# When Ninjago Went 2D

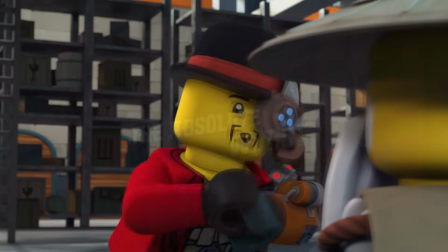(4:06)
It would have been a great little teaser for season 12 and would have given this episode more reason to exist as a numbered Ninjago episode.
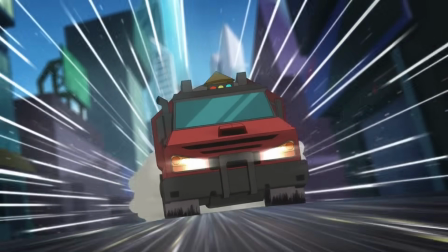(4:13)
Overall, this isn't a bad episode, let alone one of the worst in franchise history,
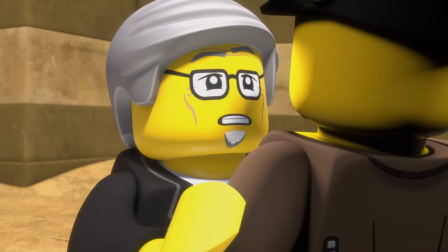(4:17)
it's just an inoffensive, fun diversion that fleshes out an aspect of the Ninjago world that wouldn't have been otherwise,
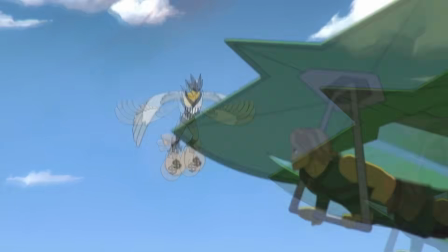(4:22)
whilst experimenting with Ninjago's art style in a really cool and creative way. I just wish it didn't feel like such a distraction from the Ice Chapter storyline, man.
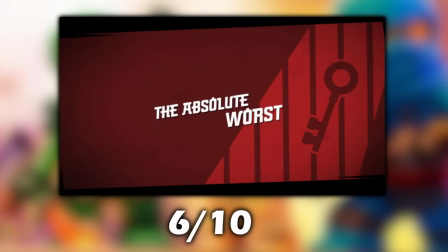(4:29)
This episode is scoring a 6 out of 10 from me. The absolute worst isn't a bad episode, but it's not exactly exceptional or anything.
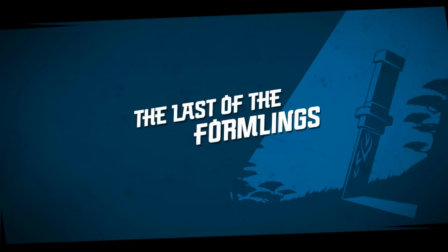(4:37)
The last of the Formlings.
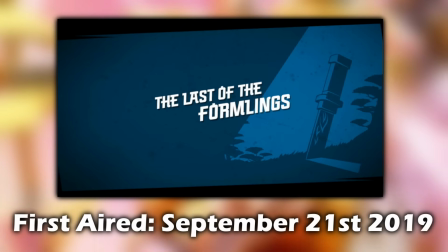(4:39)
The next episode we have here is another Season 11 episode, which aired on the 21st of September 2019, The Last of the Formlings.
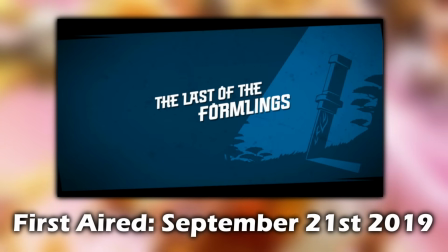(4:46)
In my opinion, this isn't just the best of Ninjago's 2D episodes. It's also one of the best Ninjago episodes to ever come out.
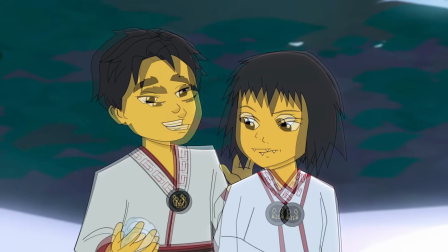(4:54)
This episode tells the tale of Akita finding her animal form of her brother Kataru, before having to watch in horror as the Ice Emperor's Dragon lays waste to her entire village and family.
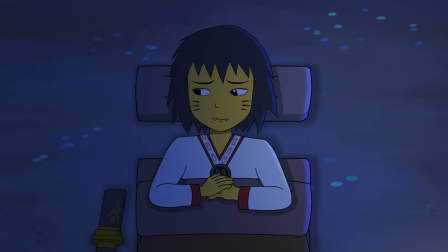(5:03)
This is the episode that really sold me on Akita. It did an incredible job of giving me an idea of who this character is and what she's going through.
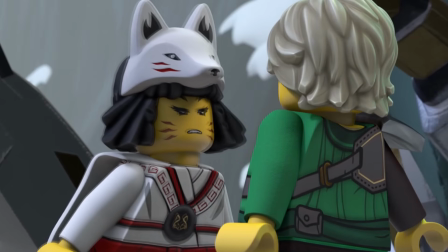(5:10)
The prior episodes had built up that something really bad happened in her past that caused her to be as untrusting as she is.
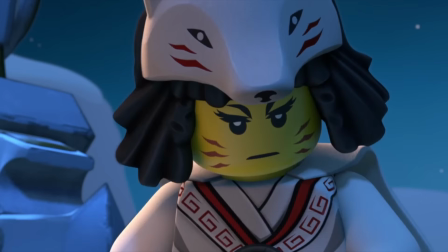(5:16)
And this episode gave us an explanation that really delivered on that setup.
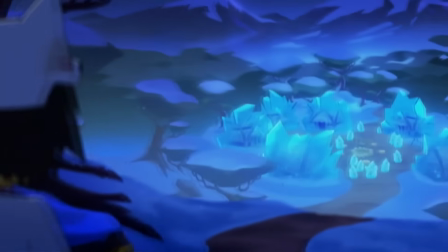(5:20)
Akita had her entire life, family, and home snatched from her by a malicious bad faith actor manipulating an elemental warlord.
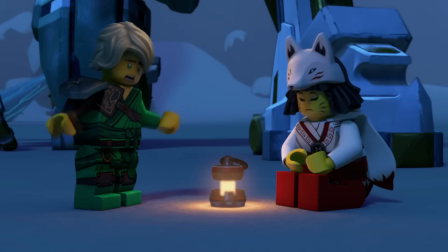(5:27)
Just like Lloyd did in Season 8. This episode creates a deeper link between Lloyd and Akita by revealing that both of their trauma comes from the same place.
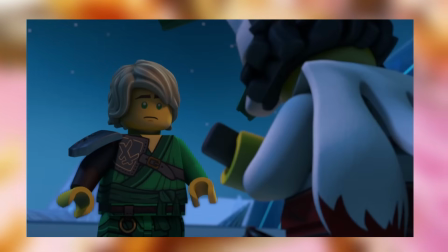(5:35)
The parallels between Lloyd's situation in the Yoni trilogy and Akita's with Vex are so strong here,
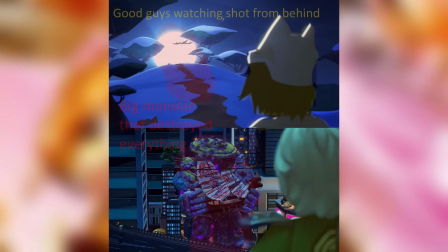(5:39)
even down to just the cinematography and shot composition of both of their traumatic moments.
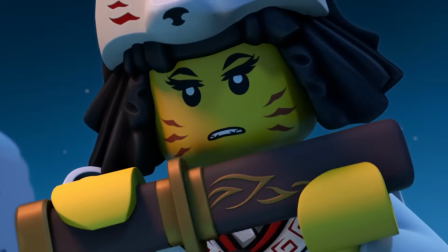(5:44)
Relating Akita to our main character here does a great job at giving us a sense of how badly Akita was hurt by this memory,
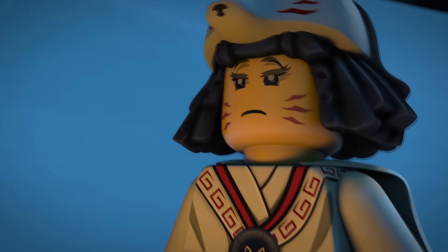(5:50)
and creates a deeper bond between herself and Lloyd through having Lloyd realise how hurt Akita was here alongside the viewer.
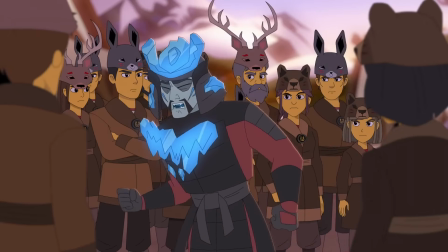(5:56)
Although, this episode is as much about Akita as it is the civilian perspective of the final day before the long winter that Vex would subject the Neverrealm to.
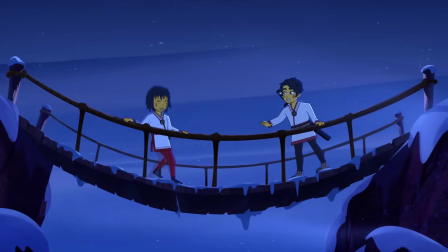(6:04)
It does a great job at showing us the Neverrealm and its people in their prime, contrasting wonderfully against the bleak and oppressive feeling of the place in the modern day,
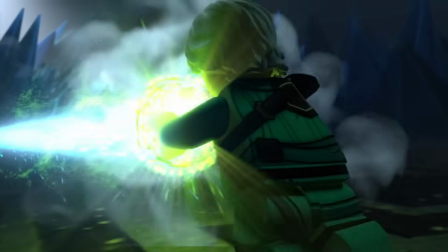(6:12)
making us want to see Vex and the Ice Emperor defeated so this peace can be restored.
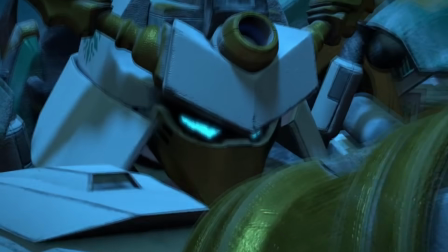(6:16)
The Ice Chapter has the most gorgeous soundtrack in all of Ninjago in my opinion, and to me, the last of the Formlings is the episode where it really shines.
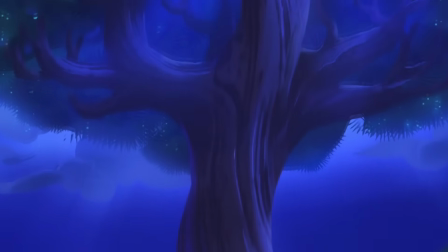(6:24)
In the goal of getting us attached to the pre-Ice Emperor Neverrealm,
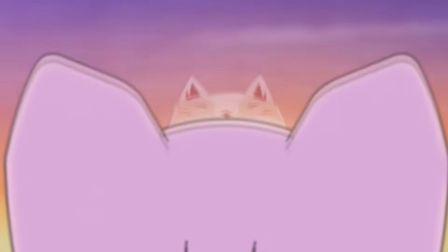(6:27)
this episode is full to the brim with atmospheric scenes where the music is seriously incredible and fits the moment perfectly.
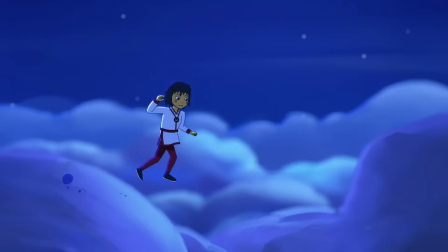(6:34)
My only issue here is that some of the character movement in this episode can be a bit janky at times.
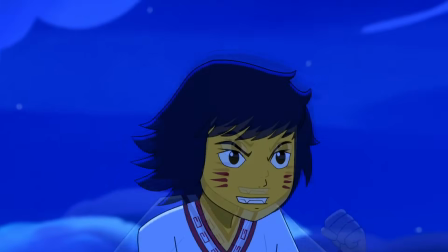(6:39)
It's never the worst thing in the world.
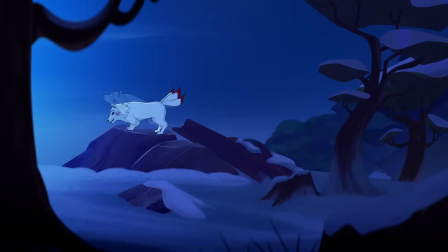(6:41)
The episode's 2D art style is still gorgeous and there are moments of great animation, but the movement can be janky sometimes and it does bug me a bit in some of the shots.
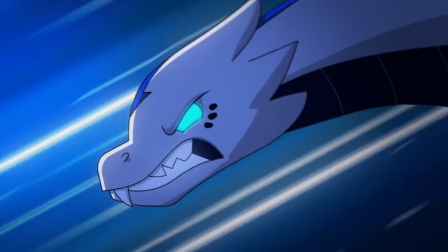(6:50)
Also man, the Ice Emperor's dragon Boreal here really could have benefited from looking a bit less adorable given that he goes on a murderous rampage in this episode.
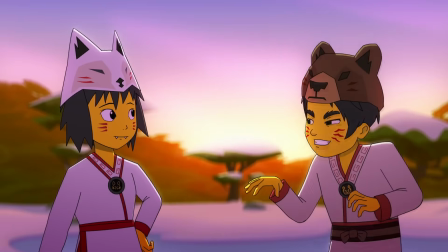(6:59)
Despite those gripes of mine though, the 2D art style looks great here and really sells the atmospheric tone of the episode.
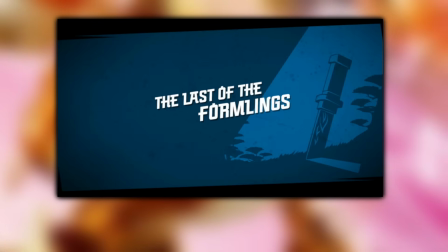(7:05)
The lighting especially is just drop dead gorgeous, man. So good. This episode goes under the rug for a lot of people, which is absolutely crazy to me.
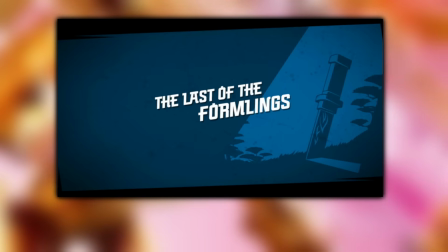(7:13)
As for me personally, this is one of the quintessential Ninjago episodes. This episode is scoring a 10 out of 10 from me.
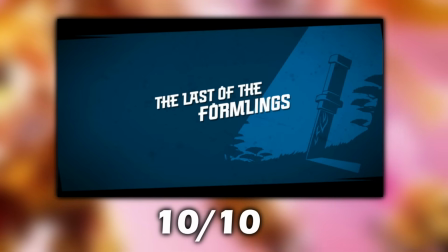(7:20)
I have some very minor gripes with it, but I think it's an incredible episode of Ninjago all around.
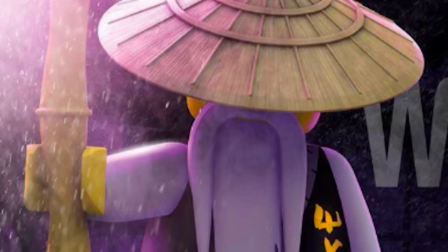(7:25)
Good lord, man. I can't believe this thing's about to turn five years old. Dungeon Party.
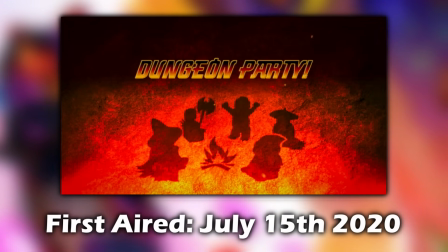(7:29)
Released on the 15th of July, 2020, the Season 13 episode Dungeon Party is the final of Ninjago's three 2D animated episodes.
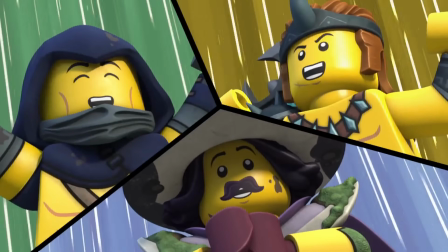(7:37)
This episode introduces us to the party of failed adventurers called the Lowly. Much like the previous 2D episodes we talked about,
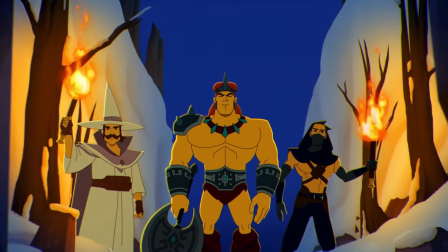(7:43)
this episode is mostly comprised of flashbacks that take us back in time and show us how the three Lowly met on their quest to destroy the Skull of Hazador,
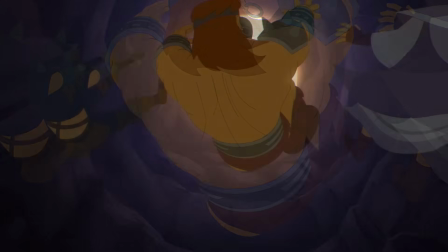(7:51)
before ultimately getting betrayed by King Vangelis and then cast down to the bottom of the earth.
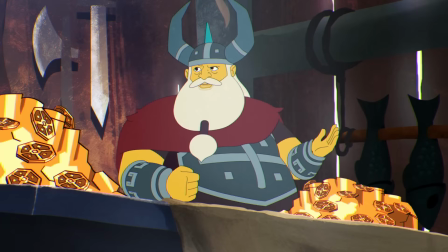(7:55)
This one isn't the best of the 2D Ninjago episodes, but I think it's the episode with the best take on the 2D art style.
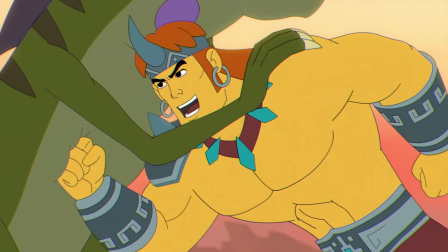(8:01)
The characters are way more energetic here and their movements are far more fluid than they were in the season 11 2D episodes, which I think is a great improvement.
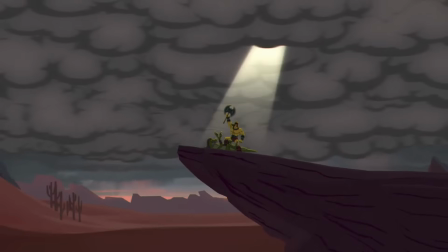(8:08)
This one uses its opportunity of being a 2D animated episode following a barbarian to do an episode paying homage to the 1980s He-Man cartoon.
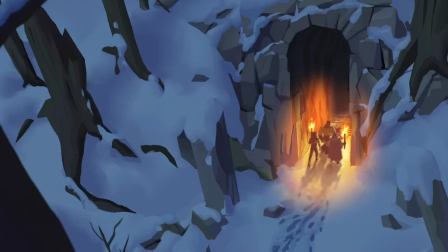(8:17)
And the 2D art style fits that vision for the episode really well. It's also just absolutely gorgeous in its own right a lot of the time.
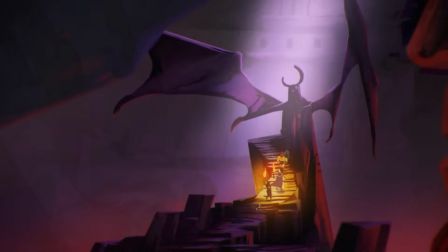(8:23)
The shots of the Upli entering the mines and then the wide shot of the skull of Hazador are my two favourites of the episode.
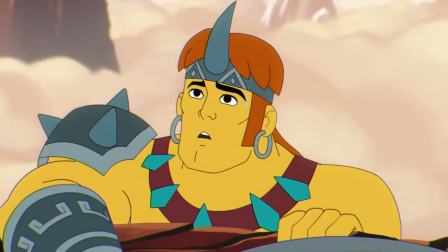(8:29)
I think they're really gorgeous. That being said, the visual style still does leave a little bit to be desired.
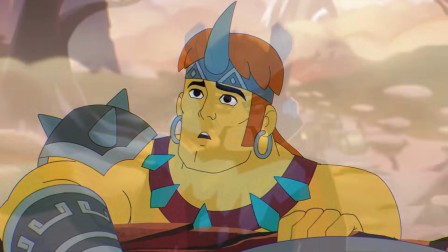(8:34)
I wish there was a little more visual fidelity here, even like Last of the Formlings had.
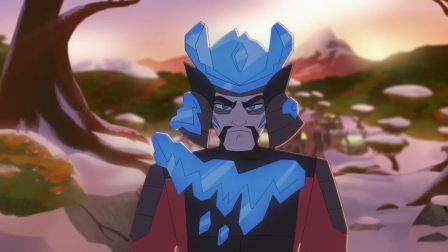(8:39)
Just some more rays of light and reflections and other atmospherics would have really helped, because the 2D art style here does look a little flat visually sometimes.
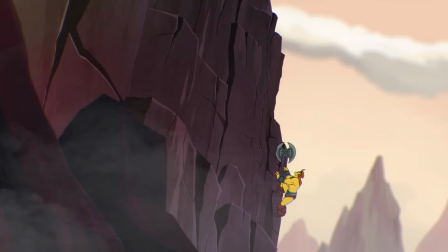(8:47)
But all around, it still looks pretty great.
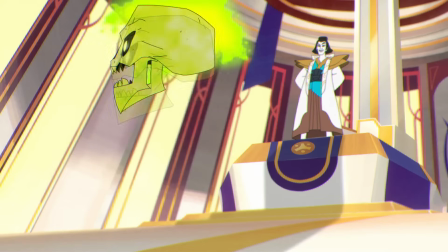(8:49)
I can only wonder how good the hypothetical next 2D episodes would have looked if the animators were allowed to have another try at this.
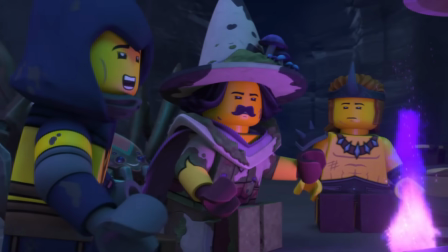(8:56)
This episode also just does a great job of getting us introduced to and attached to the lowly.
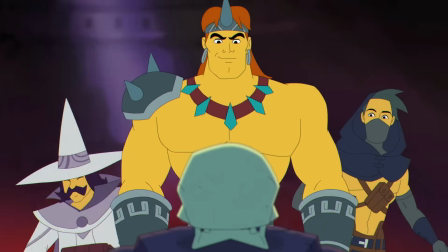(9:00)
This is such an entertaining group of characters, and I'm really glad we got to have a whole episode where they were able to take the center stage as leads.
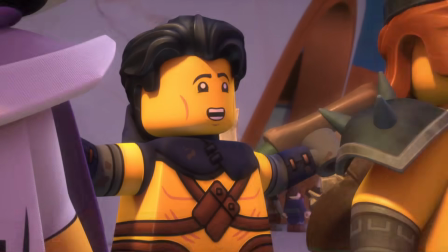(9:07)
They're archetypal for sure, but all three of these guys are so fun to watch that I can overlook it.
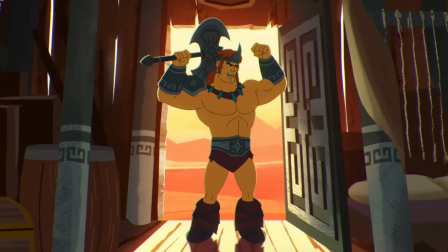(9:12)
Corgran the Barbarian is definitely the standout character for me here though. This dude is an absolute riot, I love him so much.
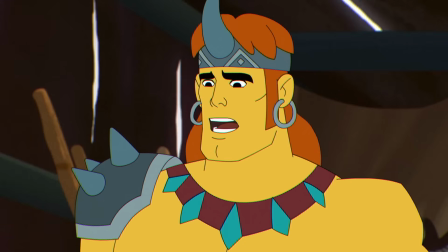(9:19)
A perfect mix of total stupidity and pure awesomeness, Corgran is such a funny character.
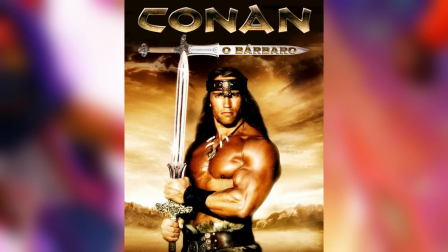(9:25)
Also, I love Conan the Barbarian, so by extension all of his parodies are awesome too.
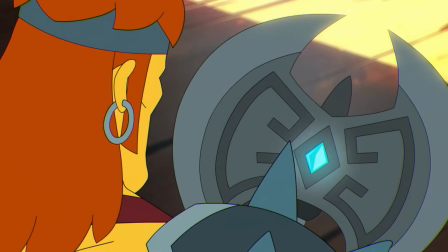(9:30)
And the gag of Corgran's axe talking to him is absolutely hysterical. Almost five years later and I'm honestly still not sure if the axe was actually magic or not.
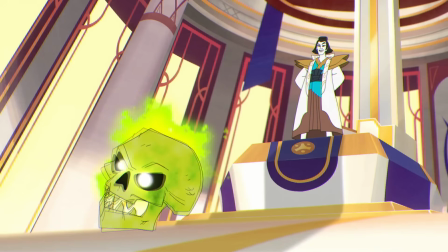(9:39)
Finally, getting an in-depth episode long look at yet even more people the Skull
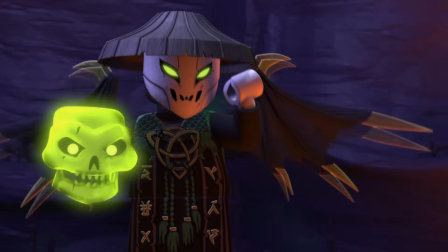(9:43)
Sorcerer has hurt really does wonders at further establishing him as a threatening antagonist.
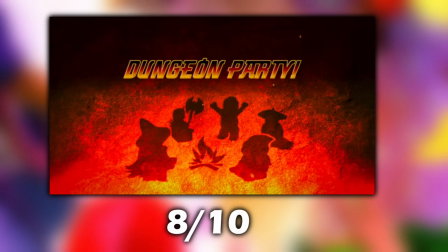(9:48)
This episode is scoring an 8 out of 10 from me. The art style is mostly great, the characters are super entertaining, the plot is engaging, and the comedy is on point.
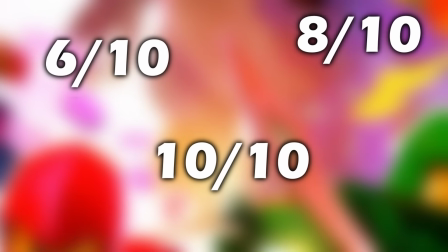(9:58)
Great episode. Averaging up all three of the scores I gave these episodes today, this set of episodes is getting an overall score of 8 out of 10 from me.
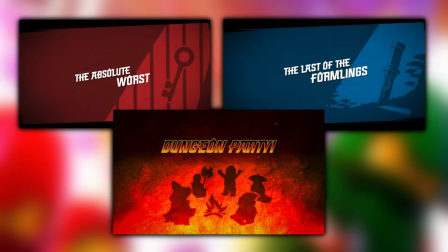(10:06)
These things weren't perfect by any means, but they were constantly improving with each one. While flawed, I do think that these episodes are genuinely great.
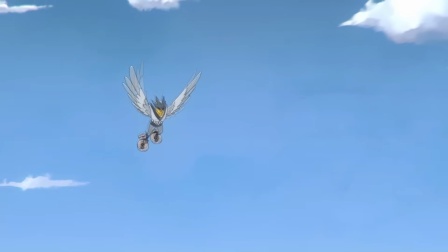(10:14)
The absolute worst messed with its season's pacing a bit, but after that first attempt,
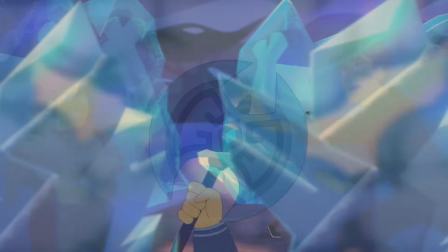(10:18)
the other two of these episodes were unmissable parts of their seasons, using the 2D art style to offer up something completely new to Ninjago.
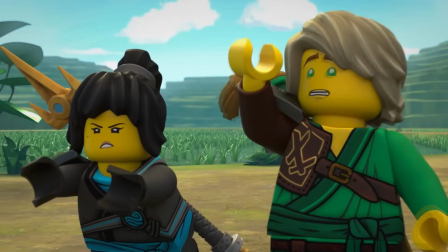(10:25)
It's a shame the 11 minute era didn't do more episodes like this in its next two seasons after season 13,
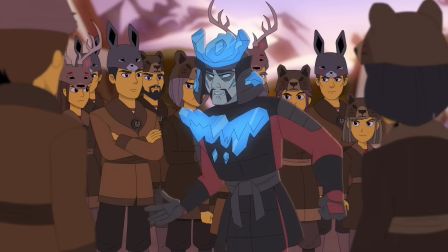(10:31)
but in the present day, I'm not too torn up about losing this type of Ninjago episode.
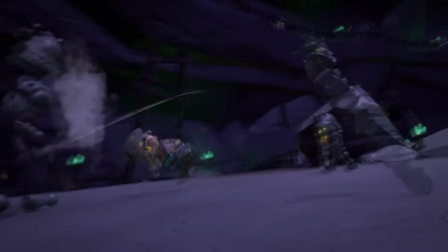(10:35)
I love these three episodes, don't get me wrong, and I'm glad that we have them, but where this show truly excels has always been with its gorgeous 3D animation.
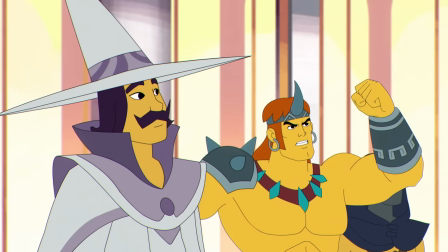(10:43)
Even on the third of these three episodes, the 2D art style was still having growing pains of getting the look entirely down.
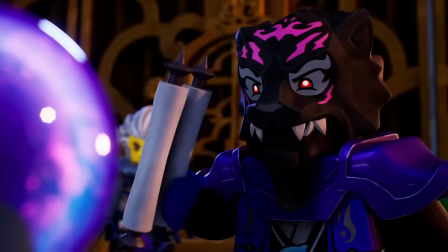(10:49)
And on top of that, the thing that facilitated these kinds of episodes to exist was the 11 minute episode format,
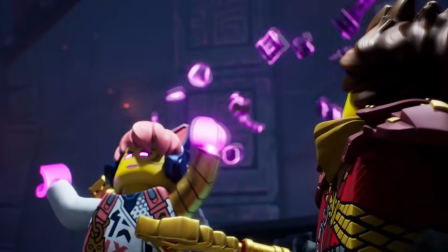(10:56)
which has since been abandoned in favour of 22 minute long episodes. So for those two reasons, I really don't think a return to these kinds of episodes would work all that well nowadays.
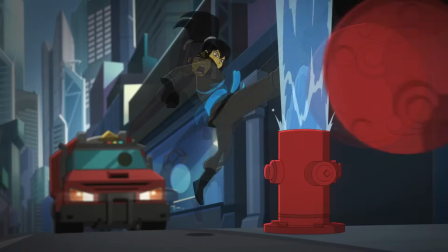(11:05)
It's not like Ninjago stopped experimenting with its art entirely after this though.
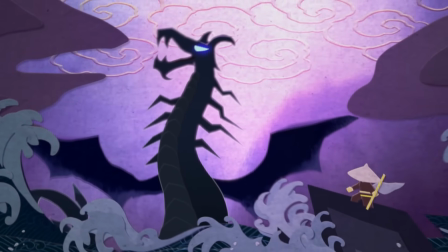(11:09)
We've since had a bunch of gorgeous looking lore dump scenes that have all had incredibly cool and unique visual styles of their own.
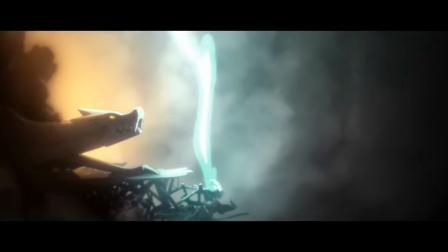(11:15)
We've also had some 2D animated YouTube shorts like Golden Legend and Gold Rush,
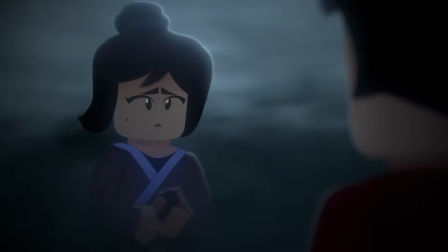(11:19)
which look absolutely incredible and fix all of my problems with the 2D visuals of these episodes.
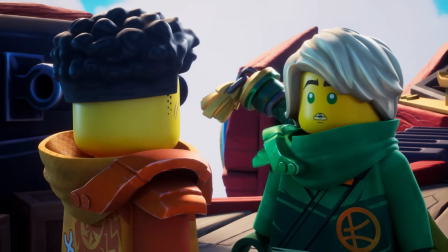(11:25)
On top of all of that, the entire 3D Ninjago art style got a massive overhaul with Dragons Rising, moving to a more painterly aesthetic.
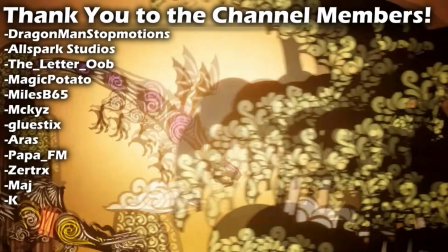(11:33)
Despite the loss of these 2D gimmick episodes, experimentation is very much still alive and well in Ninjago's visuals.
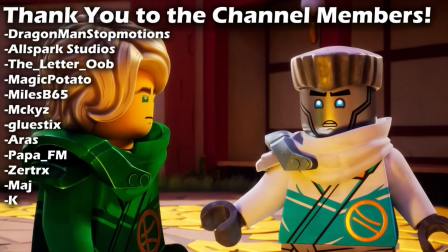(11:40)
And because of it, Ninjago is looking better than ever.